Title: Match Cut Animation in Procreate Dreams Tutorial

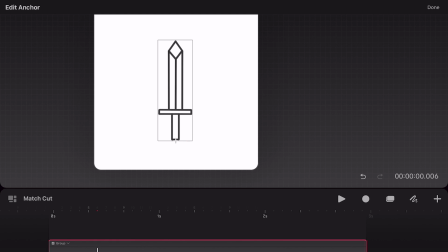(4:07)
So I'm going to tap on the anchor point and I'm going to drag it to the bottom center, and then I'll tap done.
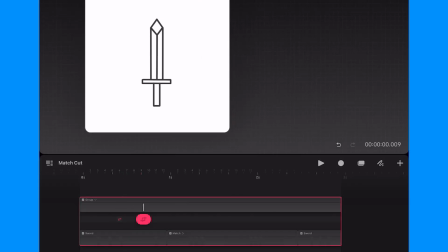(4:15)
Now I'll add a new keyframe at the 12 frame mark, and I want to add some anticipation before the match cut, so I'll actually rotate the group in the opposite direction of my main animation.
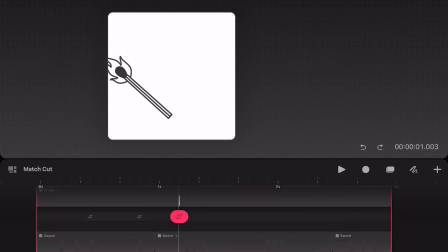(4:31)
Next, I will go forward a couple frames past when the match starts, and I'll add a keyframe. And now I'll rotate the group to the right side. Next, I'll move the playhead another 4 frames forward,
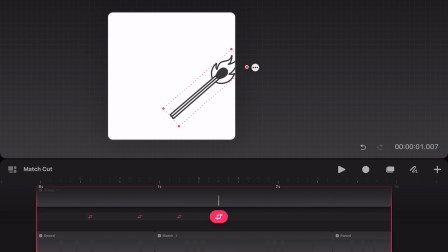(4:46)
and I'll add a keyframe, and I'll tap on the keyframe to bring up an overlay.
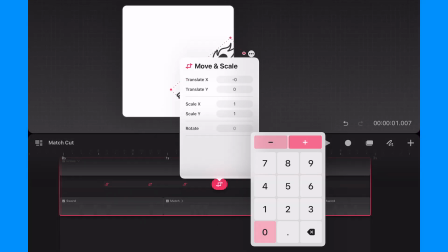(4:51)
And I'm going to set the rotation to 0.
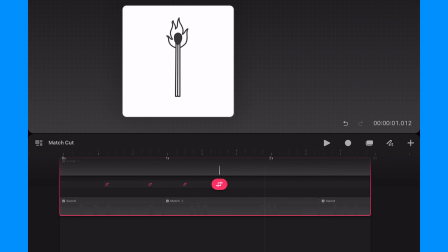(4:54)
This way the animation will overshoot to the right and then come back to the standing position.
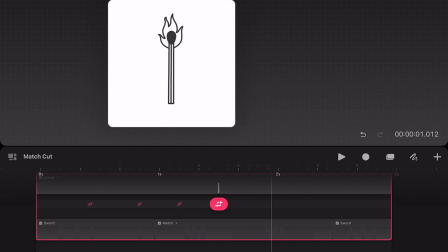(5:02)
And since I want to just hold on the movement, I'll go to 2 seconds in the timeline and add a keyframe. Since I'm not changing any of the movement attributes, this keyframe will just be a duplicate of the previous one, which will create a hold in the movement.
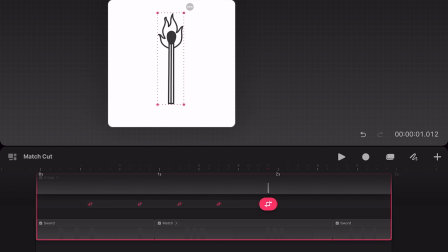(5:20)
Now I can begin setting up the loop back to the sword. So I'll move half a second forward and add a keyframe. Now I'll rotate the group to the right to create some anticipation. Then I will go a few frames past the start of the sword and add a keyframe,
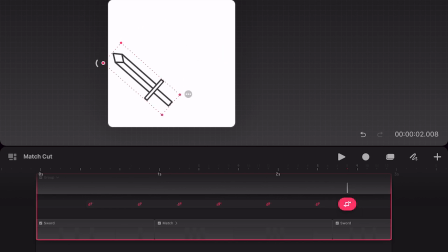(5:39)
and this time I will rotate the group to the opposite end.
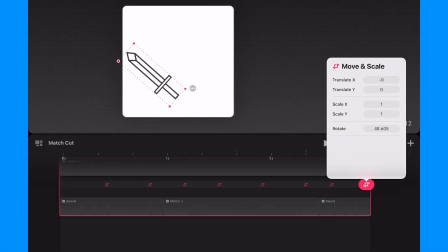(5:43)
And now I'll add a keyframe on the very last frame and set the rotation value to 0. And now I'll tap on play to review the full animation. Nice! The last thing I'll do is animate the opacity so it looks like the match ignites and goes out as it's moving.
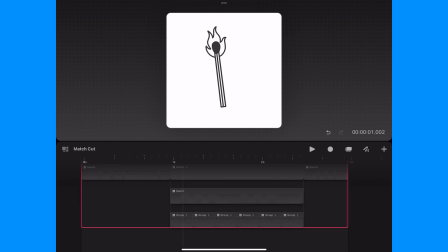(6:04)
So I'll expand the match group and then tap on the first subgroup,
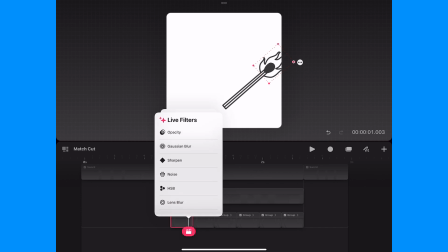(6:09)
and this time I will tap on filter and then opacity to add an opacity keyframe.
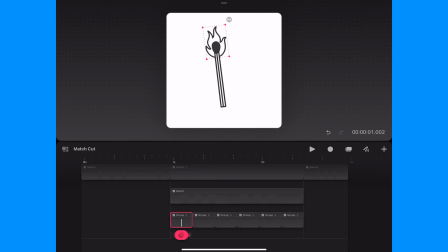(6:16)
Next, I'll go back a couple of frames and add a new keyframe,
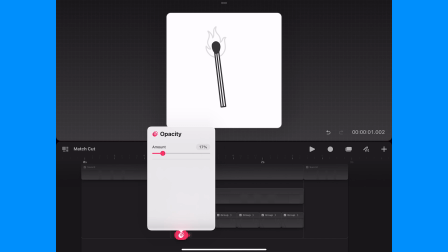(6:21)
and this time I will drag the opacity down to 0.
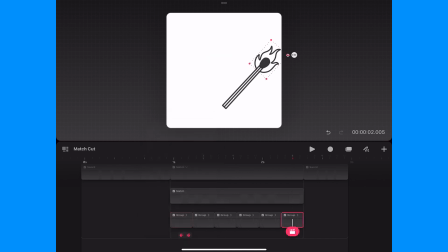(6:26)
Next, I'll go to the last subgroup and I'll add a keyframe. Next, I'll go to the last frame of that group and I'll add a new keyframe and drag the opacity down to 0 so it looks like the flame will fade out. And that's it. Thanks for watching. Feel free to check out some of my other Procreate Dreams tutorials.
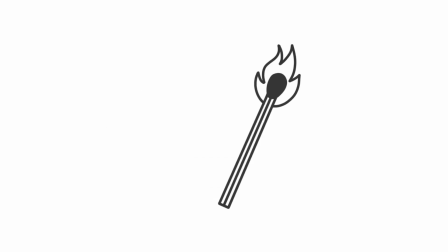(6:50)
Bye for now.